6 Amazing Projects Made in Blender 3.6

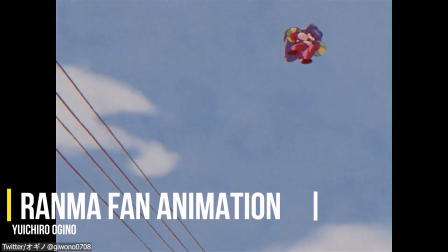243s
Yuchiro Ogino has taken Twitter by Storm again when he published his incredible random
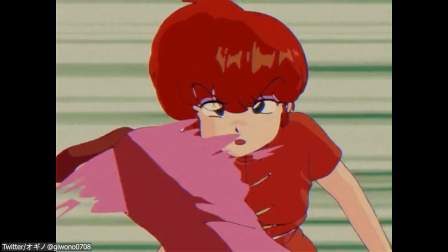248s
inspired animation which is a follow-up to what he showcased last year.
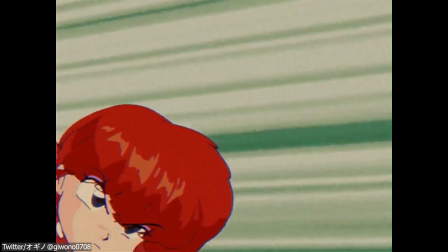253s
The project looks perfect and it has almost none flaws in it from what I can see.
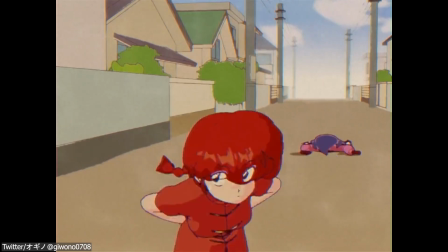258s
I mean it has smooth animations, beautiful shading, well balanced lighting and a good environment.
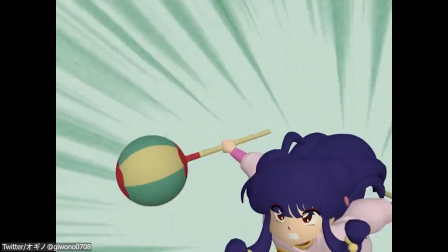265s
And the compositing was a cherry on top because it gave it that old anime look.
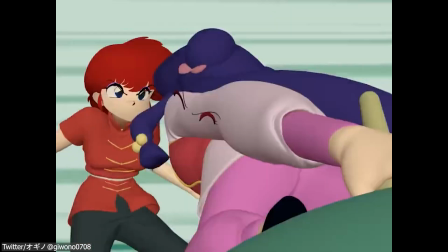270s
And as Yuchiro stated, rigging was the most challenging part of this project because it took him around 4 months to finish it,
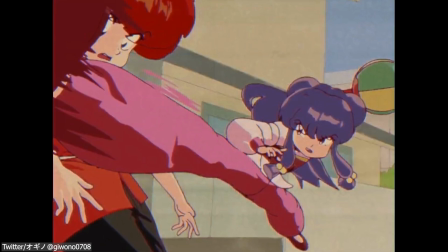278s
I mean only working on Venma, while the animation only took a few days.
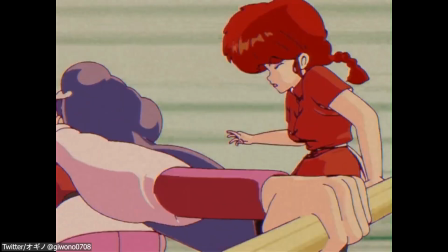283s
I personally liked how he implemented and animated the smears which gave more to the character when it comes to animation.
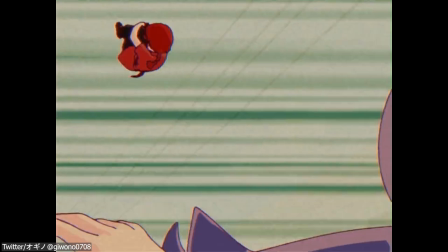291s
Generally speaking the project was done almost entirely inside Dunder,
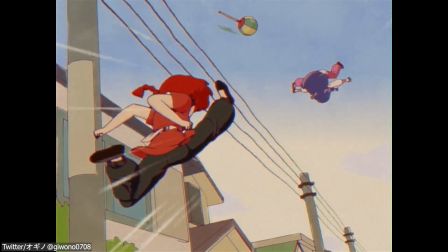295s
so he used the grease pencil for the 2D smears and line art to generate the outlines.
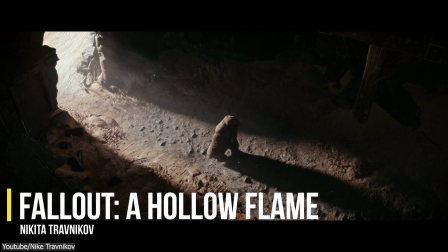303s
Another project we have on today's video is this one from the artist Nikita,
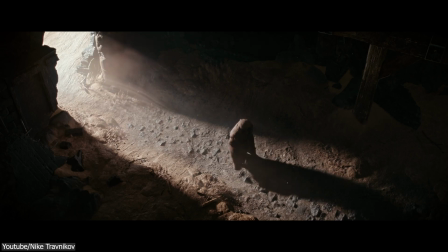307s
who created this impressive short film which was inspired by the game Fallout A Hollow Flame.
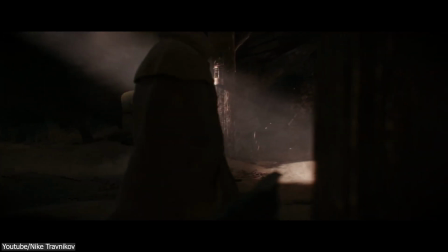314s
Nikita stated that he worked on this project for a long time and that it took him a lot of time to complete it, maybe years, who knows.
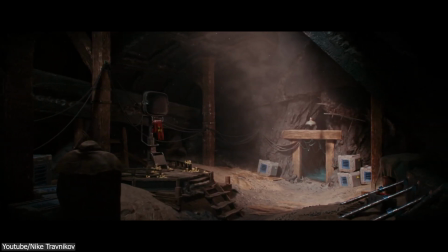322s
He also claimed that he used a variety of software to complete this project, but he used Blender as the main software for modeling and wrapping,
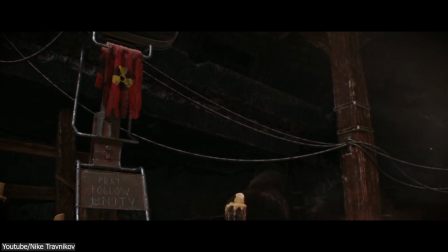332s
environment and procedural textures in addition to rigging, animation and rendering.
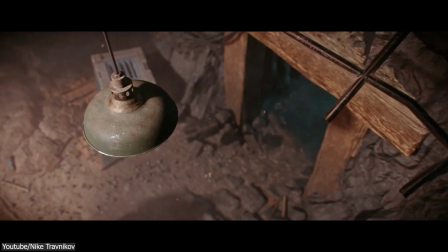338s
In addition to that, he used Substance Painter to texture objects, and iPiSoft and Kinetic 360 were used for motion capture,
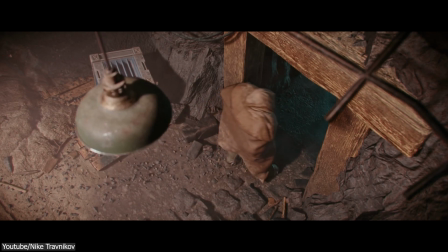346s
and Kreda was used for the design of the logo and the emblems.
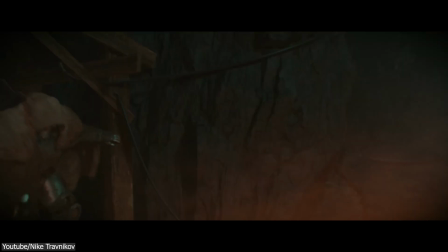351s
The project looked great, especially for color grading and compositing, which were done using the Vintage Resolve.
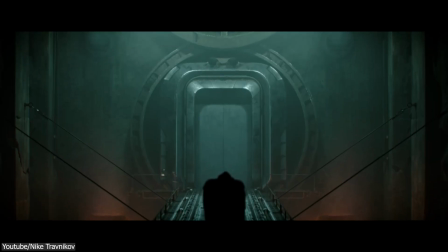357s
And the environment also was well made and very detailed, to a certain extent of course, keeping in mind that it was made by only one person.
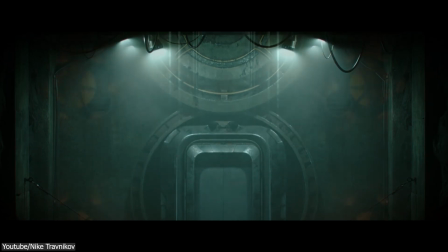366s
On a side note, there were some areas that needed more attention in this project, such as the walking animation, which wasn't that great,
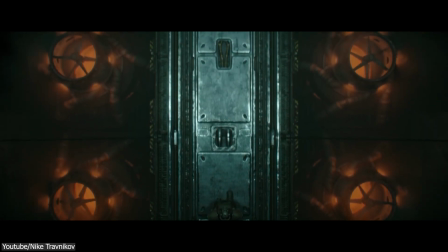374s
because the character looked like it was sliding on the ground rather than walking and this is
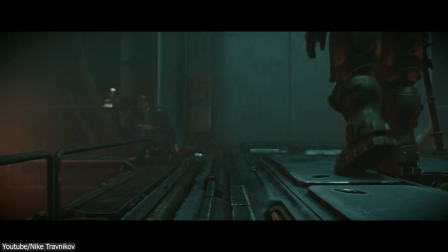379s
also known as foot sliding which is a popular problem that animators face often
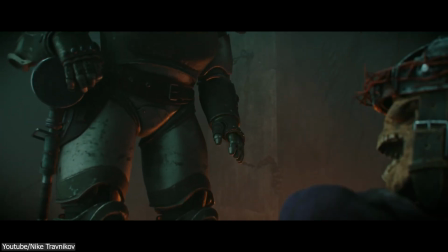384s
but overall the final project looked decent and i liked it a lot another
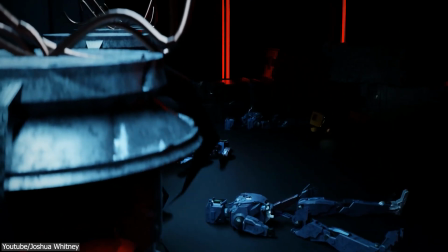392s
cool short film we have for today's video is called little orange made by the artist joshua whitney the main character of the short film is clumsy
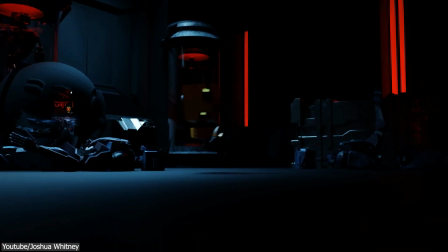400s
but a clever little robot who wakes up on a war-torn ship populated
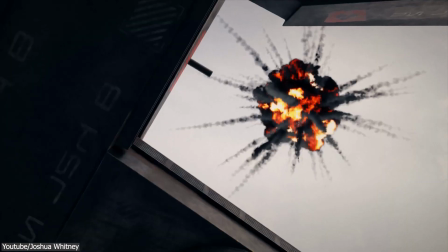406s
by hostile android forces and sets out to understand what's going on and prevent the disaster.
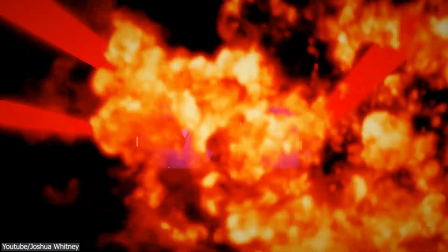412s
The short film's art style is somewhat sci-fi-ish and futuristic,
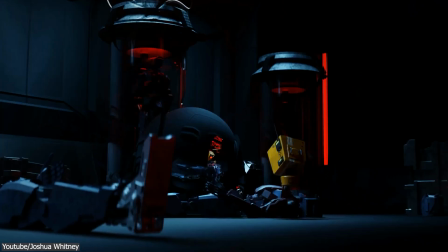417s
which I like a lot, so generally speaking it was a good short movie because the plot was that good.
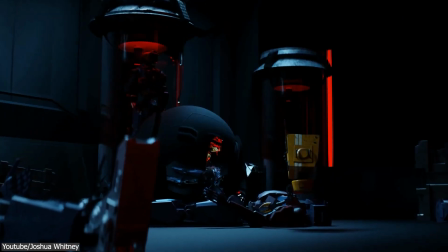423s
The robot animation, lighting, and materials are what I like the most about this short film.
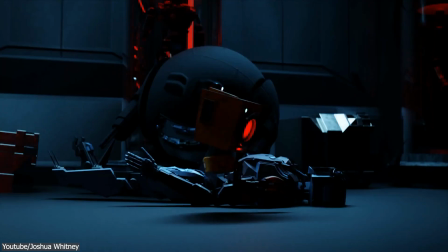429s
However, I believe the compositing and visual effects could have been a lot better,
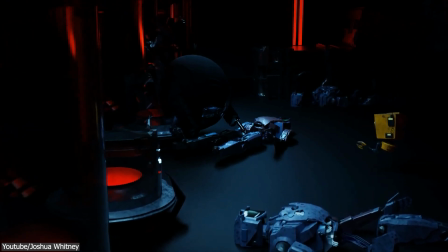434s
and I also believe that the environment could have used some fog to add some drama to the scenes.
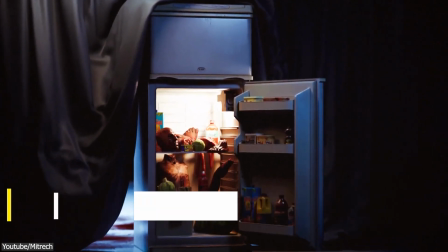442s
If you like horror games and movies, you will like this next project because it is a horror short film made with blender.
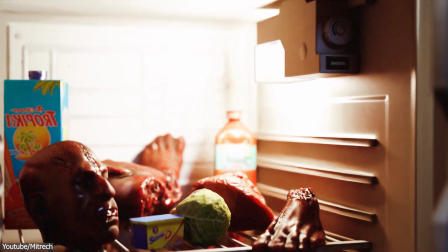450s
The protagonist is a psychopath who enjoys eating unusual foods like brains, human body parts, and of course, watermelons.
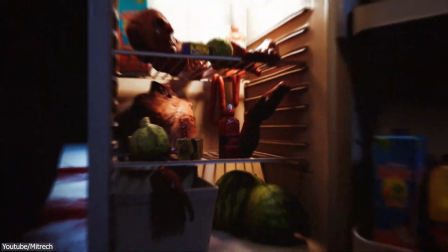459s
The environment looks like it is from a game.
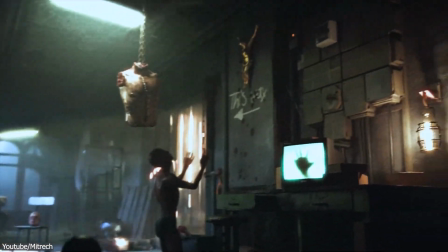461s
And I actually wish that a horror game has an environment just like this one because it looks great.
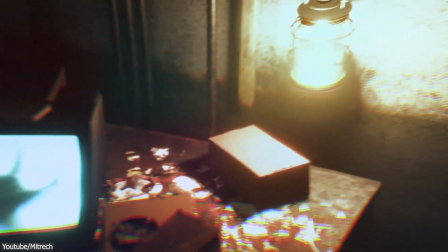468s
I like the fog in the environment because it made it scary,
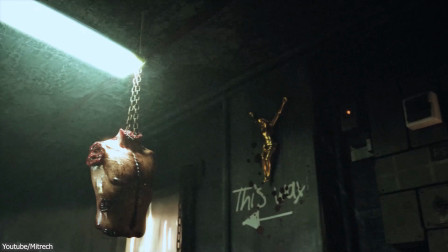472s
but also kind of realistic because we don't usually see heavy fog inside houses in real life.